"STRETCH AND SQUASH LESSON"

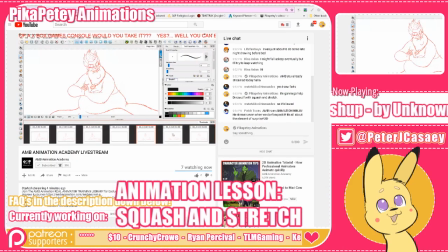goes on my stream. So Hold on, you mind refreshing, please, stupid phone, so I can actually go onto it and actually look at this?
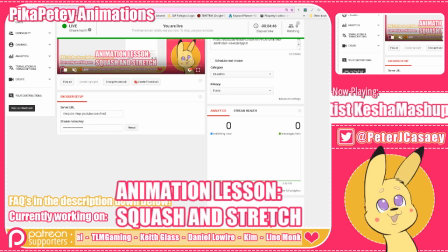alrighty, so I have the now you're gonna receive a delay, because that's the way. But I have the delay down as much as I can, but there'll probably be like maybe like a second.
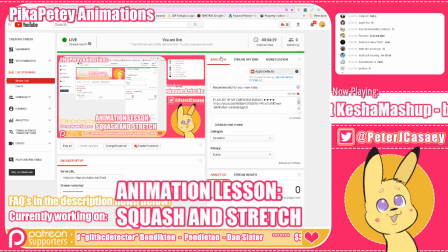Okay. Delay. Okay, it's an immediate down, so I don't want to hit. So I don't want to cause an echo. All right, cool. Alrighty, so you understand squash.
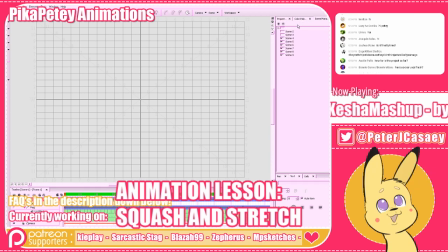Yeah. But you're having difficulty with stretch. Alright, that is the lesson for today. Basically
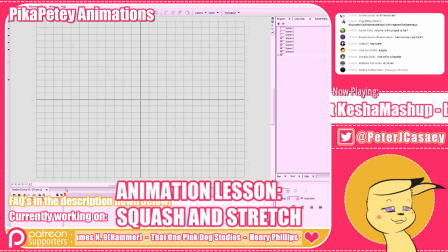the way I approach stretch is stretch really depends on how fast your object is going. And basically animators call it spacing, the distance between the object moves between the frame. Right.
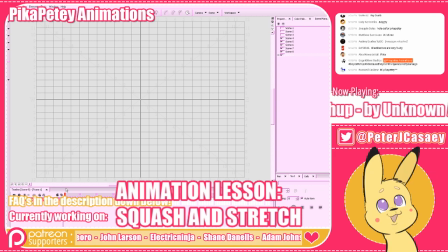And so the faster you want it to go, the more stretch it's going to have. This is basically so if I have
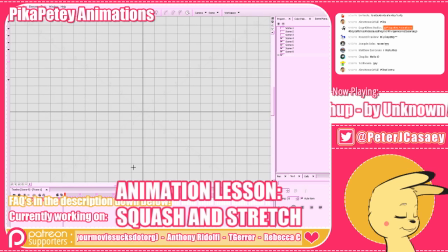there's many ways you can actually approach stretch, right? So if we have our sphere, like our ball right here, right, and then we have it coming down on the ground plane,
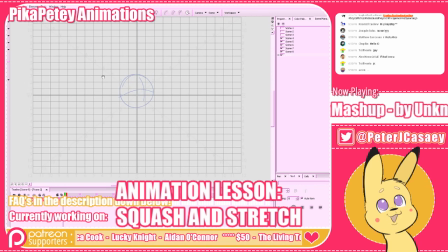if it's gonna like slam down like super Dragon Ball speed fast, right, you can really stretch it out. And the way like most of the time, the way you would do it with stretch as like a character,
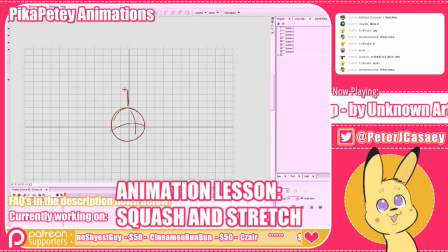the amount of distance you pull out is also like half the distance pulled inwards. That's how you kind of keep volume. So it's half. So well, it's relatively.
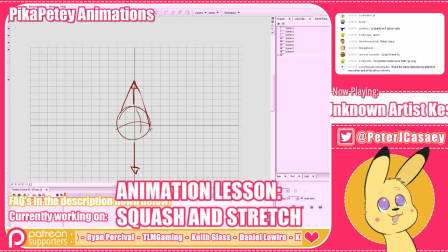You want to keep the same distance. Like if I pull out the stretch. If I pull in and I elongate the ball, so it's up here and down there, so it's way up here. All right. So now we're stretching out the ball like this. There's two ways you can.
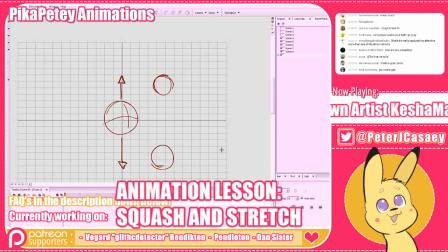There's many ways you can approach it. All right. There's one way you can approach it like, and it depends on what material that you want the ball to feel like it's made out of. Now, let's say if it's like a water balloon. You ever try to throw a water balloon at someone, and then as you throw it,
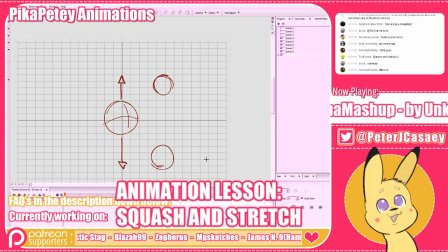it like gets caught on your fingers and the water separates into two blobs? You ever have that happen to you in a water balloon fight? Yeah. Yeah, quite a few times.
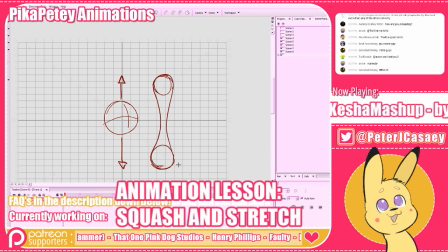So you can have it do that. You can have it separate into two blobs like that. So that's like two masses like trying to escape each other. You can have it just elongate,
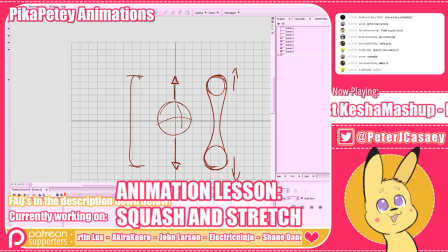where it's just like perfect stretching out in every single way. Or you can have it all at one, on either end. And I'll explain the difference between these.
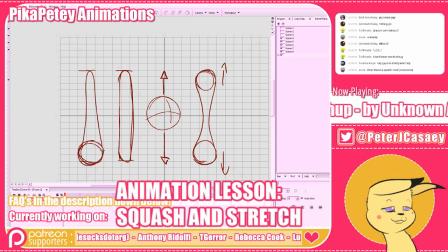So we can have it like, whoa, and most of the mass is down here. All right, basically you want to pay attention to where the mass is going. All right.
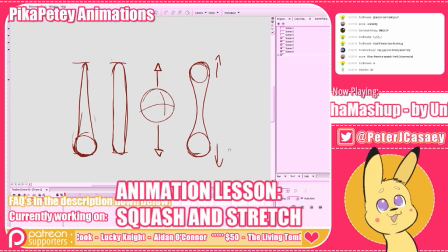So all of these, basically the key with stretching on an object is conveying where the weight of it's going.
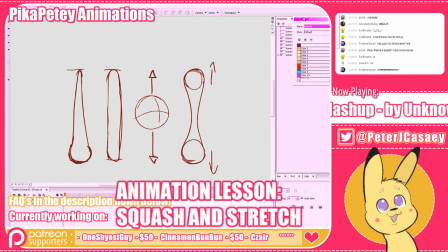All right, so the shape that's like the water balloon splitting, all right, that really conveys two masses, two weights, and they're moving away from each other.
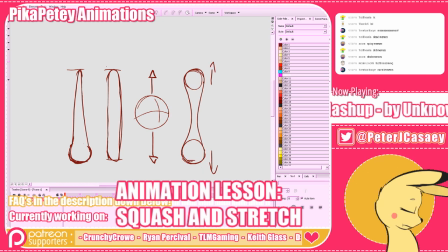All right, like it's like there's two, like basically two sacks of fluid inside. They're trying to stretch out each other. This also is also prevalent in if you ever seen Pink Elephants from Dumbo.
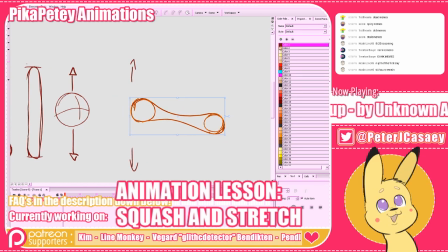there's this there's a sequence where there's these two elephants, and they're walking away from each other, and they're stretching in between each other. You know, there's two characters, and that's that part of that stretch, all right?
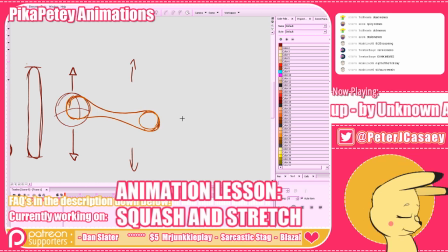That's where you would use that.
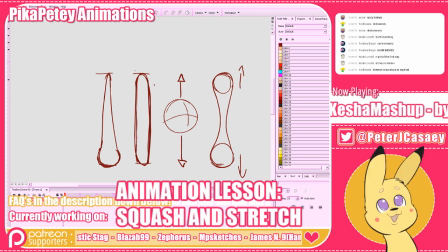This stretch right here would be something that you would use if you're the one where you don't have it, like the weight of the mass is equally distributed throughout all of the stretchness.
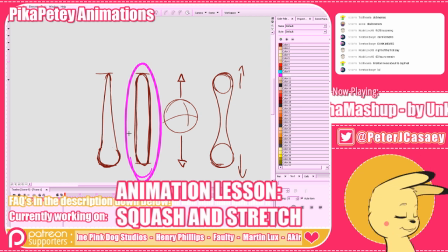I would use this if the object is traveling fast, not necessarily like falling or trying to be heavy. It's just like in motion. It just happens to be like motion blur, you know.
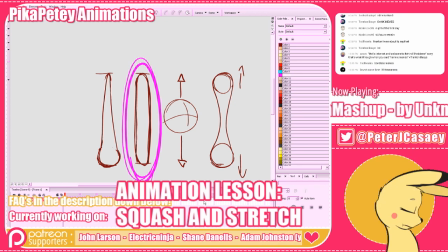That's where I would use like this stretch right here. I'm not trying to convey any weight. I'm just trying to convey fastness.
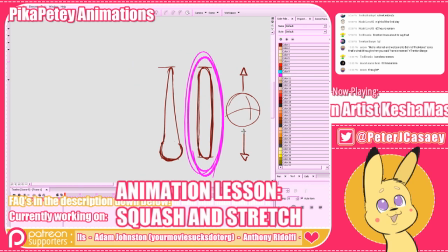All right, and then this stretch right here. Notice how all of it is bunched up on the end. You know, this is perfect for like, you know, like you dropping something heavy.
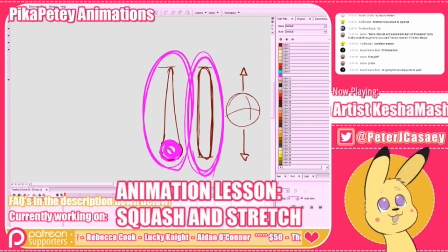Right. You know, the weight is going to slam in like a meteor impact. Meteor impacts would have like something like that, you know.
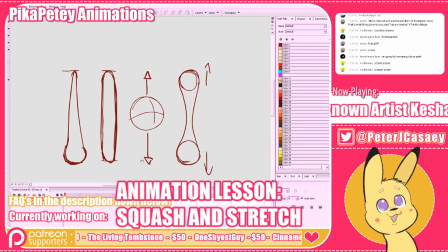It really depends. Like, you can do a lot with the stretch. It really depends on what you want to do with it and where you want the weight to go. This is not the same as like blur.
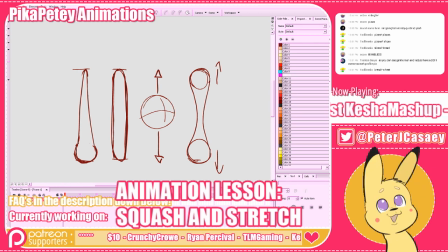It's motion blur, but it can also kind of replace like the smear frames, you know, that Arshad is kind of like against. Yeah, he's really against that. Yeah. The smear frames have their place, and you can.
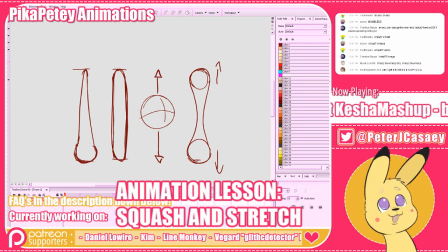So like, it's kind of stupid in a way, but like stretching will can replace blur like smear frames. So it's like you have these animators that are too like full of themselves, and they're just like, oh no, I don't use smear frames.
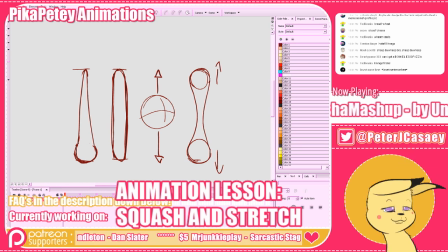I just really am good at squashing and stretching. It's like, yeah, but stretching is also kind of a form of motion blur. Yeah, I agree with that. So the one used
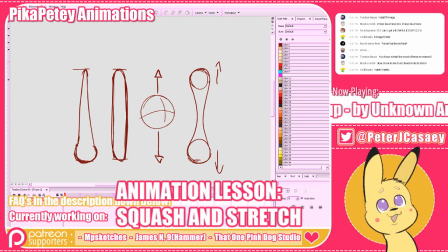for the squash and stretch one that Asha ended up doing would be the second one from the left. The second one from the left. He used this one. Okay, yeah.
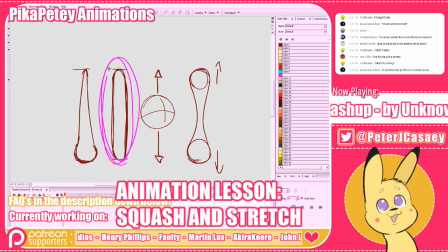I'm still waiting for that delay. Like for that delay to... Yeah, that. Okay. Yeah, that one right there. Yeah. Now, this is standard.